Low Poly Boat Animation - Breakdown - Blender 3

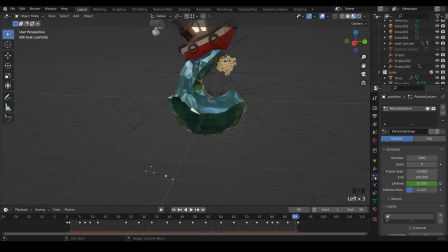Let's click on the particle system and go to the particle properties. Again, this took a fair bit of experimentation. If I move it on slightly, you can see the emitter there, which is this sort of shape. And I've animated the lifetime.
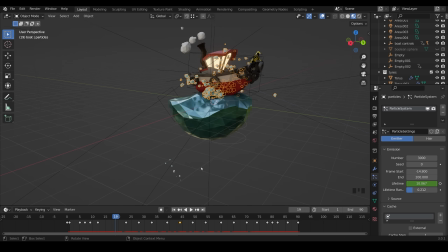And you can see that goes up slightly here and then splashes out. and the splash is created by this wind force field here so I'll go to the force field settings and the strength you can see that's animated and you can see these lines are a visual representation of the strength so that
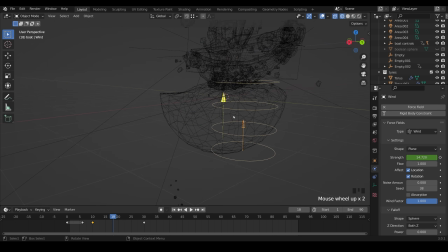pushes the particles away and there's a turbulence if I go to wireframe zoom in a bit somewhere around here anyway there is a turbulence yes there it is and again that's animated as well to throw the particles out like they're a wave and you can see them sort of being pushed around the
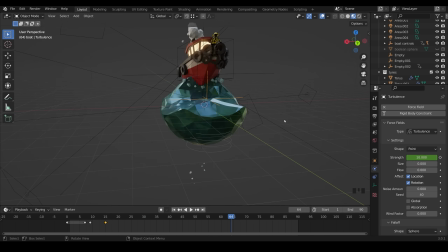place when the boat hits the water so that's the two force fields and the particle system which obviously is animated to follow the wave as you can see it
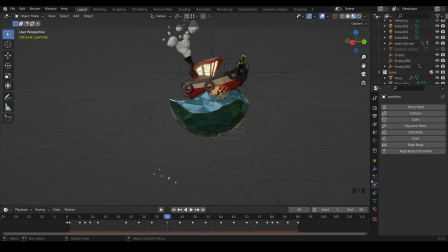following the wave around here and let's get the particles again the lifetime is the important bit that's animated so it varies so it has less lifetime here so you can hardly see them and then it builds up as the wave rises and then splashes down as it repeats like so.
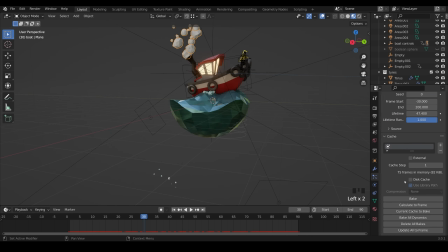The clouds much simpler so no animation on those. The only thing that is important to change with these is the field weights. I turned down the gravity so that they would sort of float upwards and turned off the wind and turbulence so they wouldn't be affected by this wind and turbulence that the waves are.
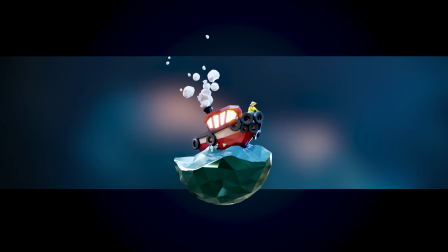So there we have it my low poly animated boat project.
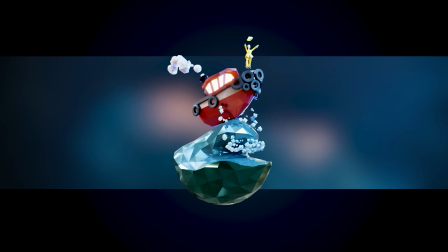Let me know what you think in the comments and let me know if you like this sort of breakdown tutorial, or you want more in-depth tutorials about certain aspects.
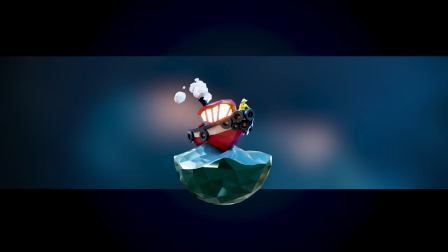Thanks for watching, and I'll see you next time.